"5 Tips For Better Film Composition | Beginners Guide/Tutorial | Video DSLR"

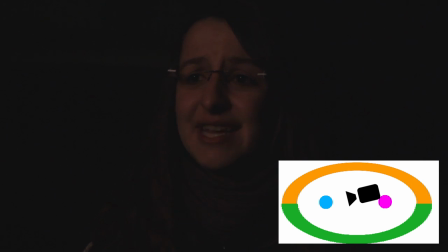But as you see I jumped in this situation to the other side, so I crossed the 180 degree.
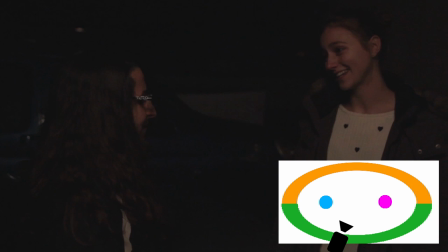Because of that she is not anymore looking to the right but slightly to the left.
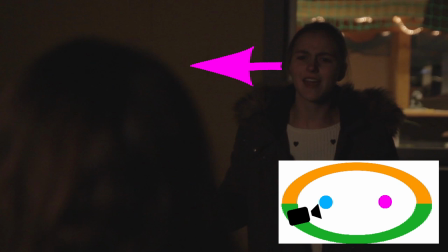But this was always the direction the other girl is looking to, so it looks like she suddenly jumped to the other side.
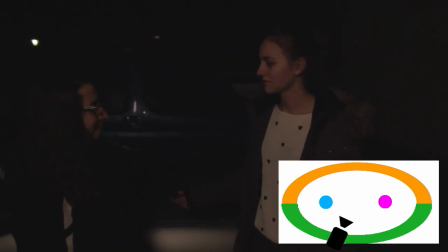So be careful where you place your camera that you don't confuse your audience.
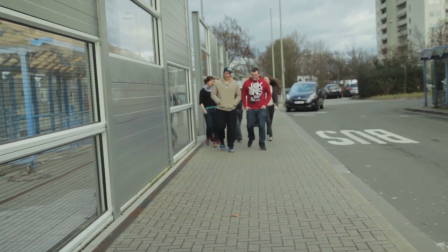I also jumped in this situation even though it's not as bad because it's so little.
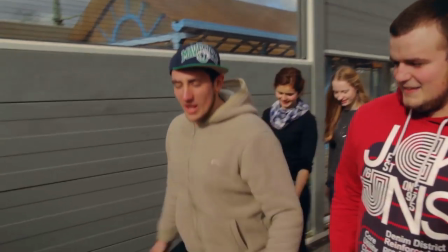But you can see that it looks like the guys changed the direction they walk to. They first walk to the left side of the screen and then to the right.
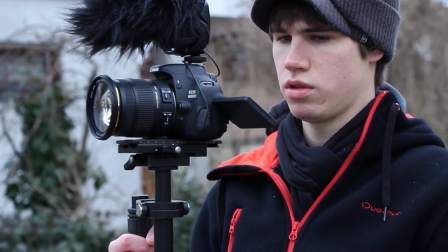If you have any questions then write in the comments and I will be happy to help you. Also check out my other videos to learn more about Video DSLR.